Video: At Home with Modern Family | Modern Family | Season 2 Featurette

Hey, this is Eric Stonestreet with Modern Family. Welcome to the behind-the-scenes tour of Mitch and Cam's home, given to you by the one and only Richard Berg.
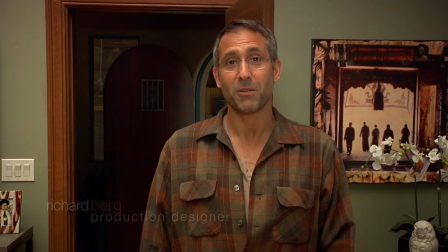0:14 We are here in Mitch and Cam's residence in their condo. It's taken from a residence in Hancock Park.
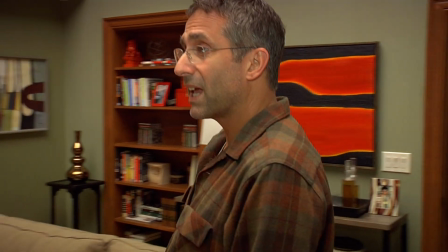0:22 Yay.
Weirdest thing, it was wrapped in an old towel stuffed in Pretty much we replicated what was in the pilot home in terms of the colors,
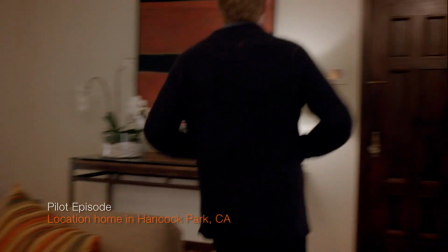0:31 in terms of some of the details in the architecture.
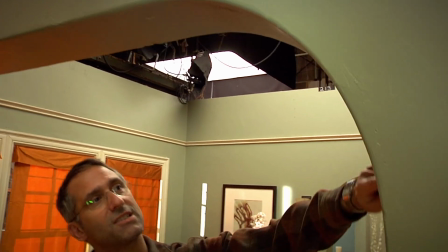0:35 One of the details, like right here, for instance, this rounded arch, is something that was very
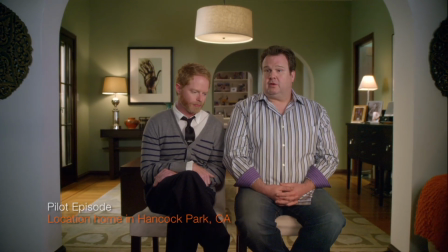0:41 typical of the house that we shot in for the pilot. So you'll see in their interviews that you'll see the arch and then an arch behind it and even another arch behind that.
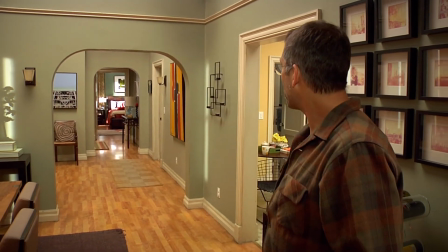0:50 That's what we tried to replicate here on this set,
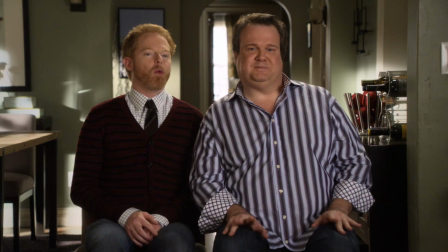0:53 because it was very important that when we saw this view that we kind of felt like we were in that same house that we shot the pilot.
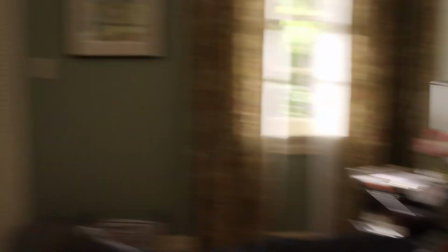1:02 Here's the bedroom, which is actually one of the newest parts of all the sets.
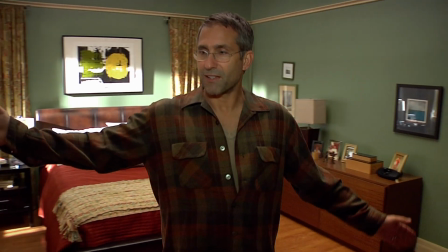1:07 We just built this midway through season 2. It used to be just a backing flat here, so in some episodes you notice when you're looking down the hall you just see a blank wall.
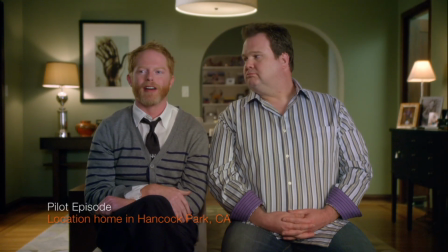1:16 My dad still isn't completely comfortable with this.
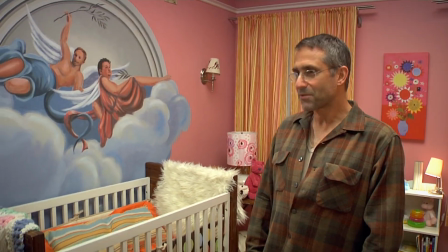1:20 We can transition into Lily's room. This is pretty much the exact room we shot in pilot, but we rebuilt it on stage.
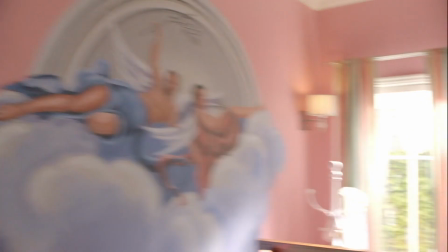1:30 What the hell is that? I had Andre do it while we were gone.
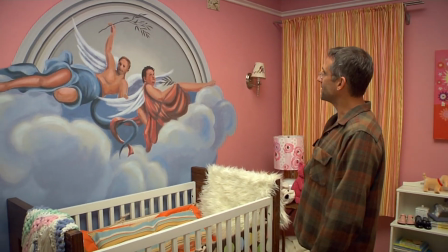1:34 And here's that famous mural that Mitch and Cam did for Lily when they brought her in.
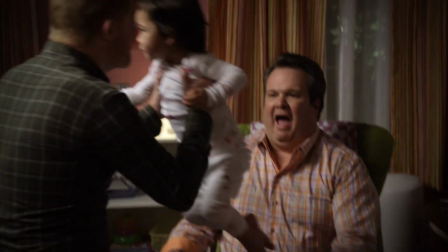1:41 They wanted to have some representation of themselves in Lily's nursery.
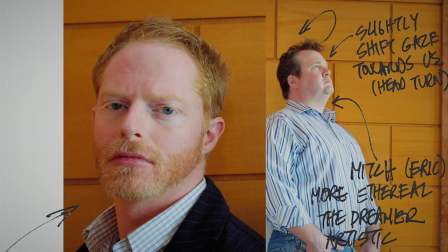1:46 And so they had a mural painted of themselves in some very sort of unearthly
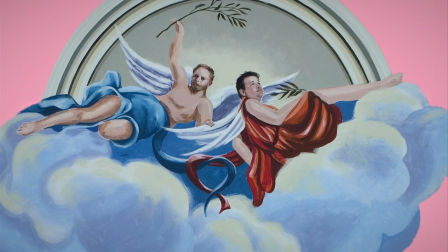1:54 kind of position, floating in the clouds, basically being the guardian of Lily below them.
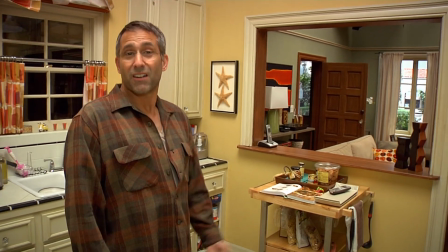2:00 One of the mandates that we tried to do for this set and all the sets really was to just create reality.
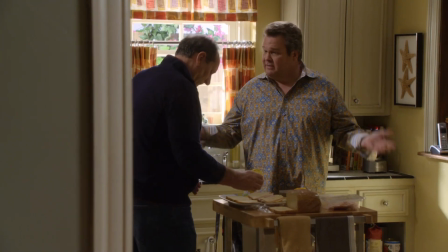2:06 In Los Angeles, this is a very typical style of architecture that a lot of people, hopefully when they watch this show,
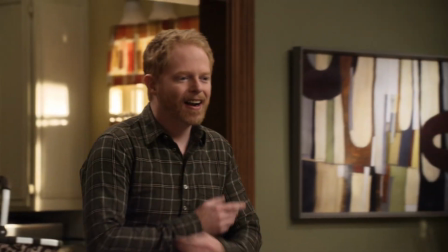2:13 they feel comfortable, they feel familiar because it's almost like a room that they've been in before.
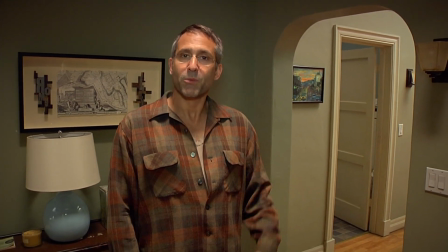2:18 So that basically wraps up Mitch and Cam's residence. Why don't we take a walk over to the Dunphy house and see what that looks like? Welcome to the behind-the-scenes tour of our Modern Family home located on the sunny side of the street in an up-and-coming neighborhood. It's a 3-bedroom, 2.5 baths. There's a bonus room, which could be... The house isn't actually for sale. Everything's for sale. Enjoy the tour and think about
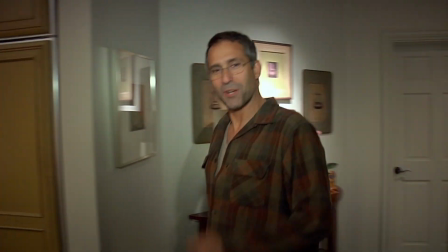2:49 it. All right, here we are in the Dunphy kitchen.
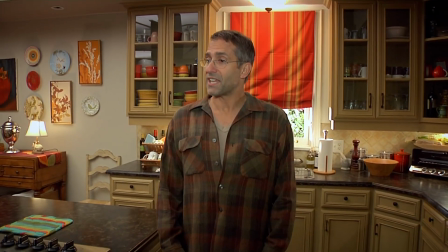2:51 This kitchen is very much the same layout as the pilot house that we shot in the Pacific Palisades.
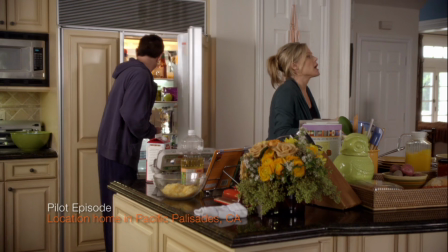2:58 Density in this kitchen, to me, is really important because that is what makes a middle-class kitchen.
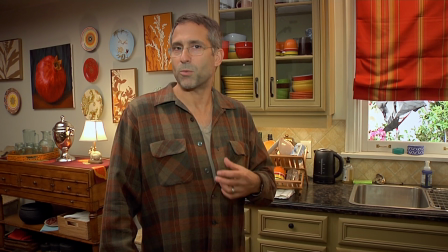3:04 There's 5 people using this, so it would not be this pristine kitchen.
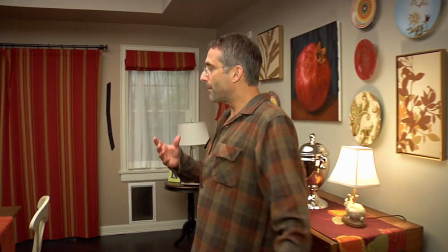3:09 It would be something that looks well-traveled, let's say. Many of our scenes happen around the dining room table.
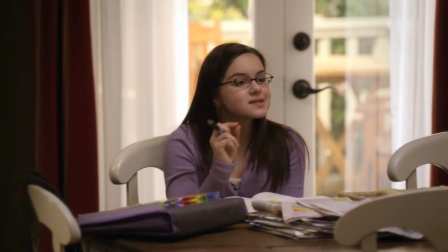3:14 And this room was designed to facilitate someone sitting at the dining room table, maybe doing homework, and Claire would be chopping something on a board at the island over there.
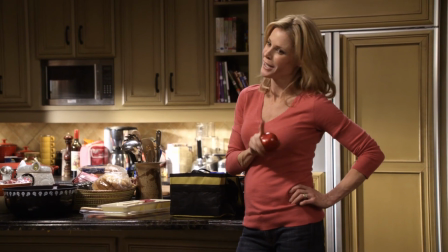3:23 Oftentimes we'll get this shot, or we'll go to the where Claire's point of view is, and we'll look back towards Alex.
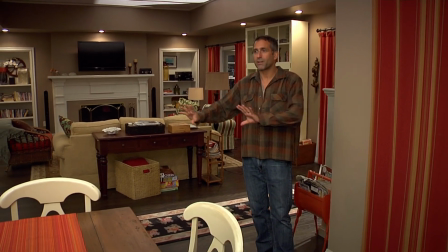3:31 We've made this very, very generous in terms of the space so we can get camera around here. I'd be remiss if I didn't talk about the formal interview space of the Dunphy house.
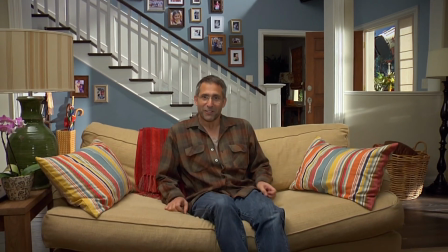3:39 This whole room was set up basically to get Claire and Phil in this sofa, with the stairs behind.
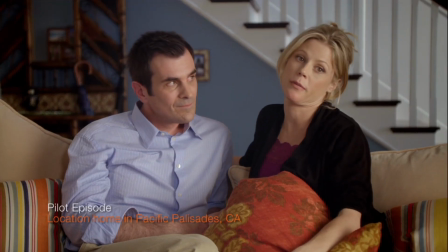3:45 It's the exact same proportions, the way we designed this room, as we shot in the pilot house.
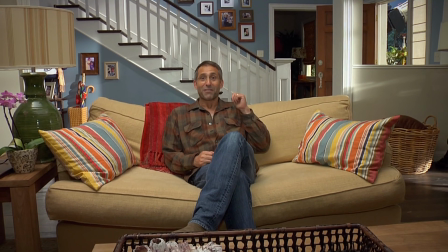3:51 One of the interesting things that you don't really get to see on the shows is there's some great photos on that wall that show the actors when they were much younger. Welcome to our house. Mi casa es su casa. Here we are in Jay and Gloria's.
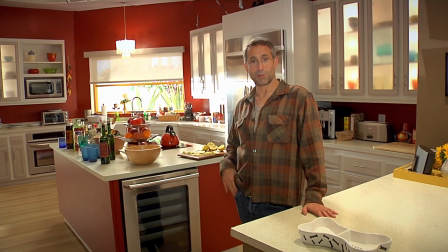4:08 I'm in Gloria's kitchen right now.
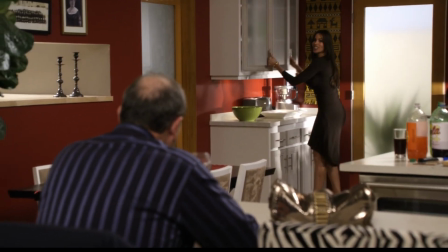4:10 When we designed this kitchen, once again, we made this a very, very large room because it's a big modern house,
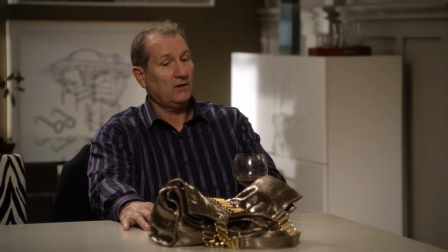4:17 but also because we wanted it to read like a big modern house. On this show, we don't wild walls very much.
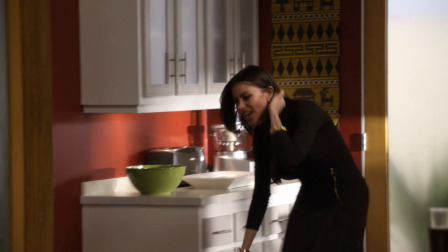4:24 Now, wilding a wall means a wall that is removable for the purposes of getting a camera where that wall was.
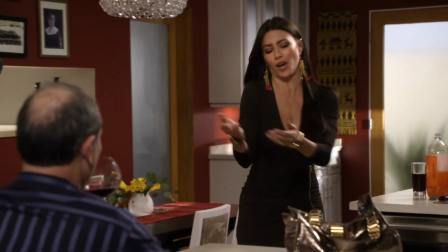4:31 It allows us to sort of get a more privileged view of the space.
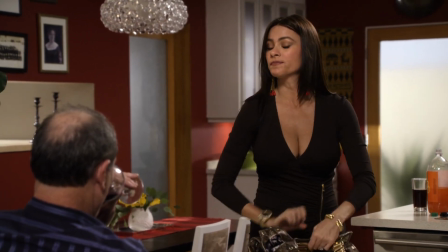4:34 The idea is to make the rooms large enough that we can actually find a place for the camera to park itself without being sort of interrupting the shot, basically.
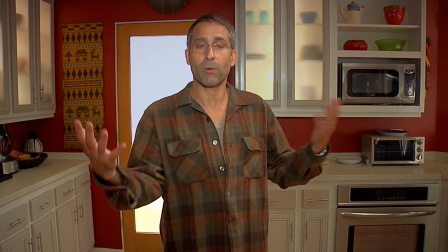4:43 So that's why we get these big square rooms that we shoot our sets in.
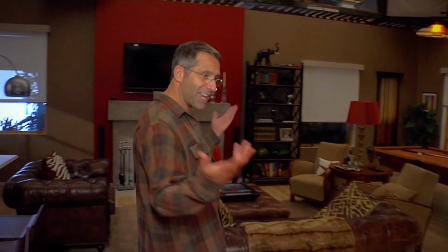4:48 If we transition into Jay's man cave, as we referred to it as when we were designing the set,
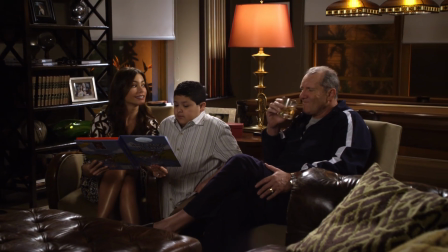4:54 It's vastly different in design to the rest of the house in that it's very, very warm in tones.
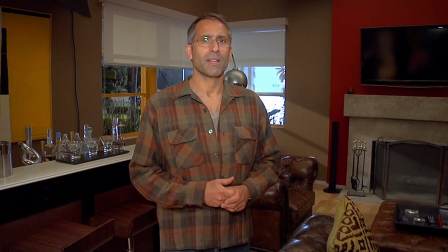5:00 It's got very plush leather. It's not modern, it's very traditional.
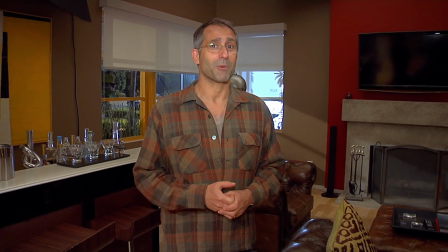5:05 It's really designed for like the ultimate space for a man to hang out with his buddies.
Thanks, kid.
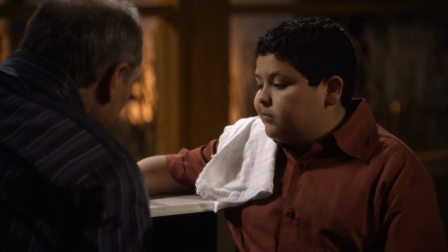5:10 I appreciate that. Thought you liked me when I first showed up.
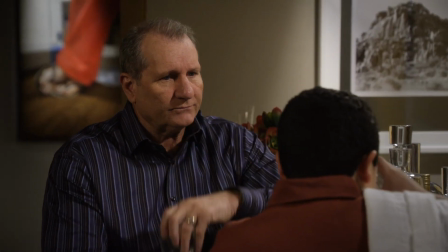5:15 Please, for the first month, I didn't even bother to learn your name.
Here is the formal interview space for Jay and Gloria.
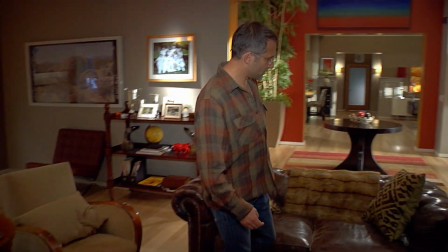5:23 So if you notice, many of the shots for the formal, or all the shots, actually happen right here.
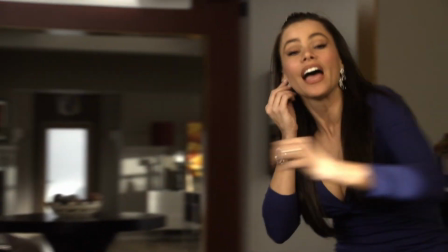5:29 Hi, sorry. I couldn't find my earring. So what were we talking about, huh?
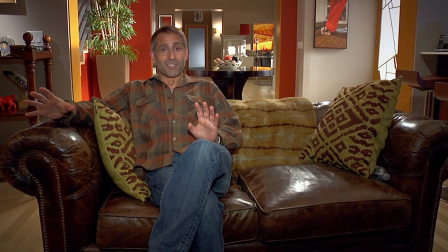5:36 This house went through a huge transition going from pilot to series.
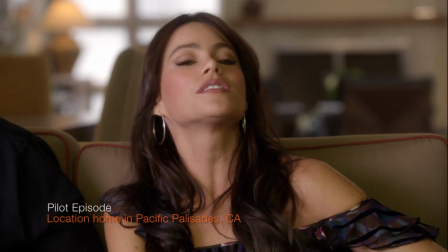5:40 If you look back to the pilot and you look at their interview space, you'll see it's actually a different house.
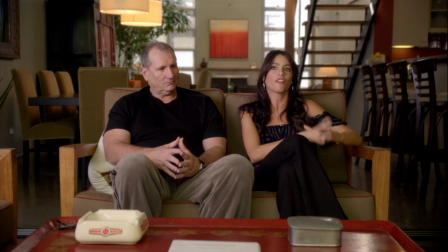5:46 It seemed like all we did was fight and make love, fight and make love, fight and make love. One time, I'm not kidding you, we fell out the window together. Which one were you doing?
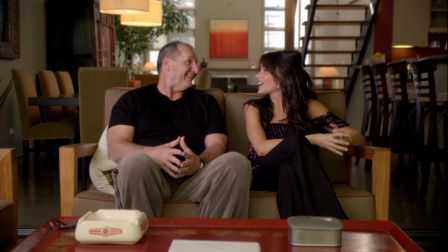5:56 I'm hearing this for the first time.